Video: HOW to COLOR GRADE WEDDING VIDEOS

Okay guys, Jepso here. So a lot of you have been wondering what I've been doing before I was a colorist. Of course, I've been a wedding videographer for the past 9 years, and I switched to color grading full-time around last year. So probably you may be asking, Jepso, I'm a wedding videographer. I want to know how to color grade my wedding videos. Okay, so you want to enhance your videos. So here is a demonstration of how I color grade my wedding videos. My thought process behind it, and what I hope you guys can learn from it.
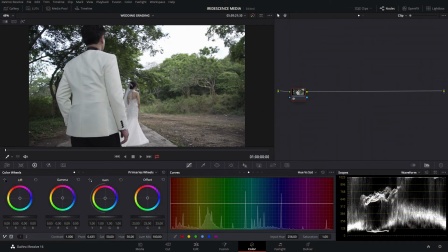(0:35)
So here we go. Okay guys, so I know that a lot of you have been asking me how to do a color grade for a wedding. So it all depends on your client, it all depends on your style as a videographer, but as much as possible, let's try to make weddings more romantic, more beautiful, and have a more pleasing image,
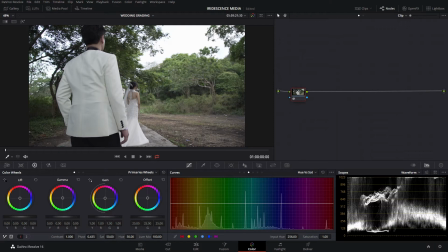(0:53)
something that the couple can remember by. So first off, if we noticed, if we look at this image, this is actually a clip of the groom
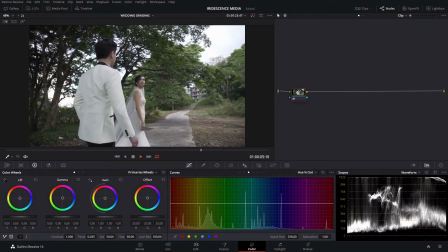(1:04)
coming to arrive to see his bride, and the bride looks back,
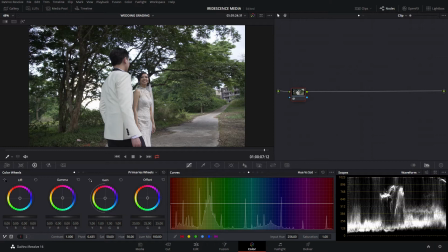(1:12)
oh, you're here. Okay, so what have you noticed in this image?
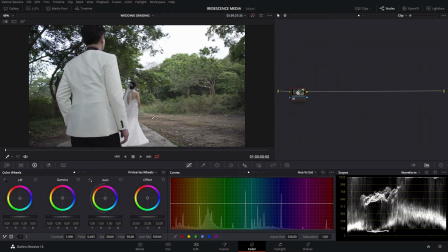(1:17)
So if you look, we have a blown out sky, we have a barren piece of land right here, although we have some lovely trees, but we have some barren land here and probably here. We'll try to fix that as well, but we're going to focus on this area and the sky. So first off, we are going to check if our highlights are blown.
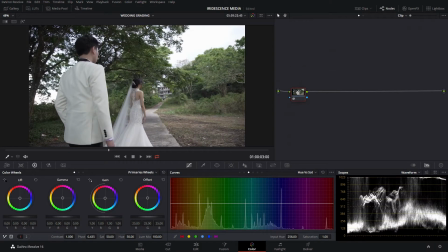(1:37)
So let's look again at our waveform.
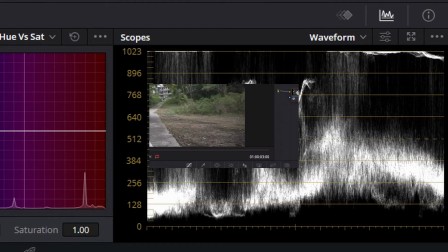(1:39)
Okay, so it's a little bit clipped, so we're gonna adjust that by adjusting the gain, bringing that down.
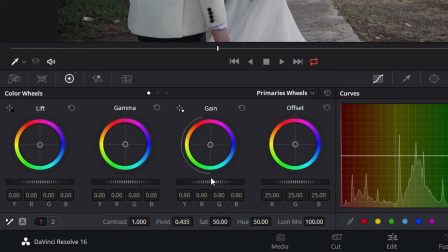(1:47)
Okay, now we have a good
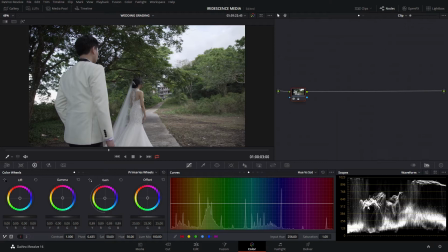(1:51)
no more clipping, but let's adjust the rest of the image. So we're gonna bring that up, we make sure we have shadows. Okay, and yeah, let's probably add a bit of saturation.
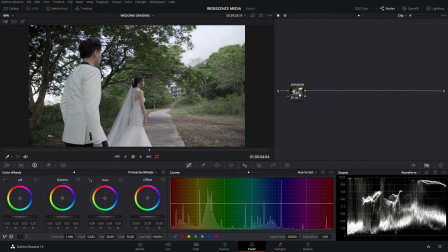(2:05)
So let's call this node exposure. Let's create another node for saturation, because you know the image seems a little bit flat, and or it's not actually flat, it's a little bit neutral.
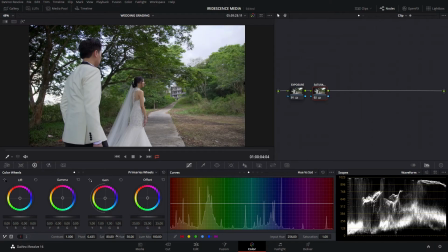(2:18)
So probably add a little bit more. There we go. So we have a good color right here.
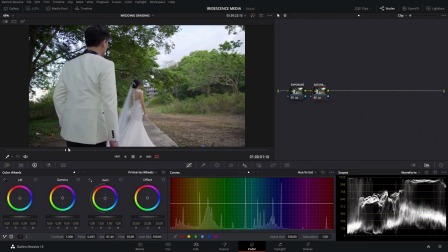(2:25)
Now we can see more blue from the sky. Okay, but it still seems a little bit blown out.
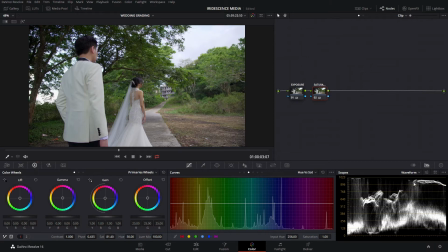(2:32)
So if you can see, it's around here. It's the sky is primarily on the 90 to 100% IRE level. So we're gonna fix that. We're gonna call this node sky. So we're gonna select just the highlights of this image.
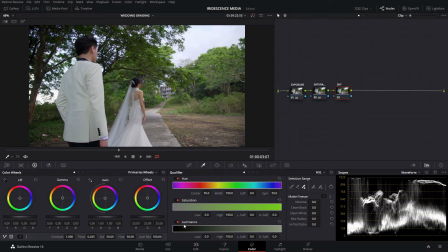(2:51)
So we go to our qualifier and set our luminance down.
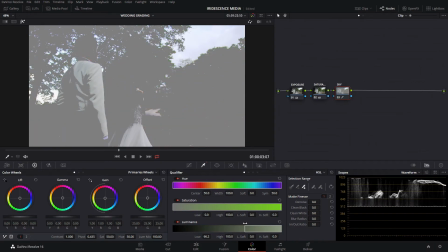(2:57)
As you're slow, we're gonna set lower as much as possible. We only have the sky. There we go. So now we just have the sky. We are going to make sure we're gonna spread it out. We're gonna reduce the gamma. So you can see we're spreading out the data that is all up there in the 90%.
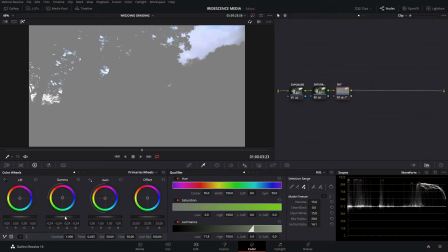(3:15)
We're gonna spread it out so that you can see more of the clouds. Add a little bit more contrast to it.
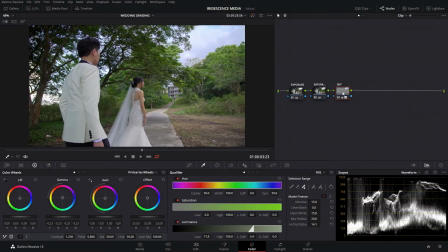(3:23)
Put it down. If you look at our image, see before and after, we now have clouds. Okay, compared to before. Now let's create another node.
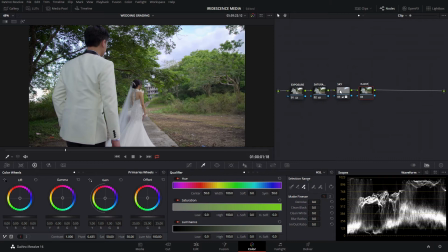(3:38)
It's called this barren, because we're going to fix the barren land in this area. So first off, we're going to use a window. We're going to use the power window. We call this the curve window, and we're going to select that barren land.
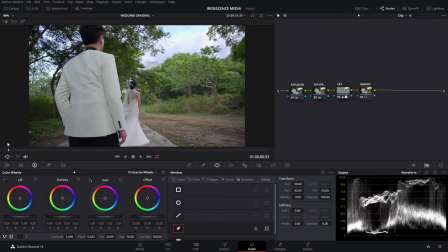(3:54)
But first we have to go to our very first the clip, which has most of the data.